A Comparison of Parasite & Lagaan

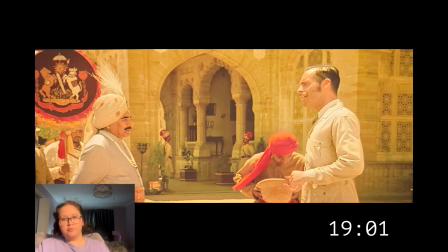And this alludes to the cold behavior of Captain Andrew that he exhibits throughout the film, and shortly after meeting the king, when he tells him to eat meat despite his religious beliefs.
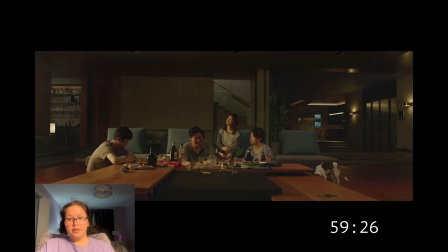And then Bong Joon-ho, in addition to that, he utilizes composition to portray emptiness as a result of gaining status. And the example I have here, this is when the Kim family is staying in the Park family's house while the Park family is away.
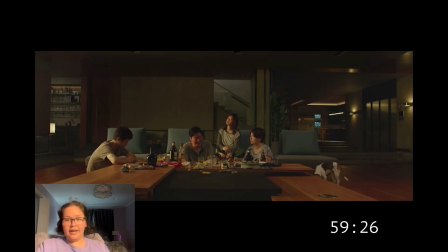And as you can see in this frame, it's a very wide shot of the Kim family, but the Kim family is placed very close together in this shot. And although there's so much space in this specific frame, Bong Joon-ho intentionally places the characters very close together,
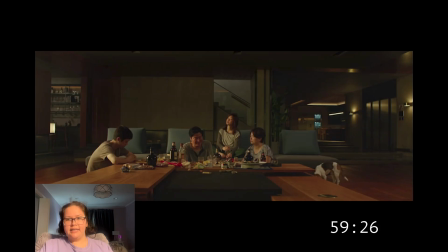just to really emphasize how empty the house around them is. And this just plays into the idea that emptiness comes with gaining status by directly contrasting how empty the household is compared to the closeness and the togetherness of the family themselves.
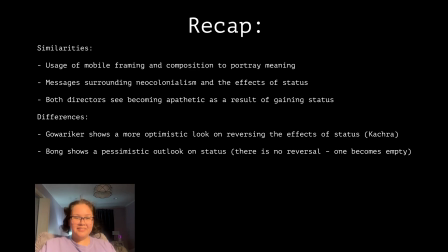All right, so let's recap everything we've talked about today. So similarities between similarities between Gowarikers and Bong Joon-ho's films.
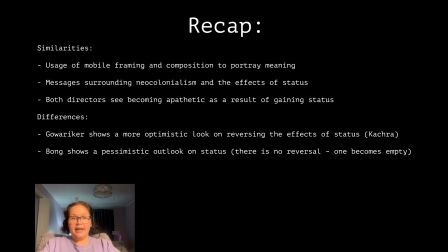So they both utilize mobile framing and composition to portray meaning, and these films both have messages surrounding neocolonialism and the effects of status. And then both of these directors see becoming apathetic as one aspect that comes from gaining status.
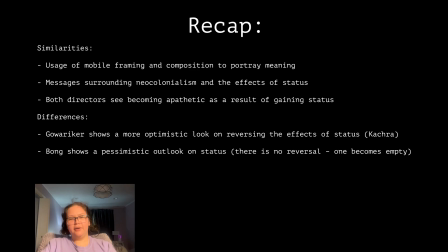Then the differences between the two is that Gowarika has a much more optimistic outlook on how status can affect people, in that he sees that although people can become very apathetic and look down upon others when they gain status,
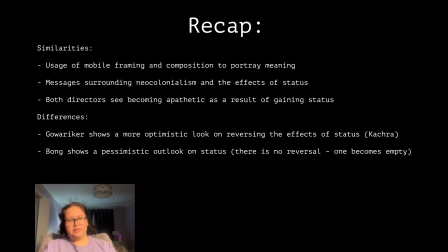you can also reverse those effects, which we see in the scene with Katra when he's accepted into the group. And then Bong Joon-ho, he has a much more pessimistic outlook on it, in that not only does someone become extremely apathetic when they gain status, they also become very empty inside.
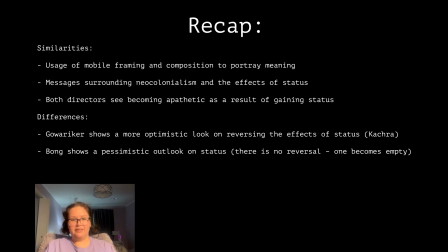And his film itself leaves you with the idea that there is no redemption for somebody once they become much more powerful and have much more status. So that's all I have to share today. Thank you.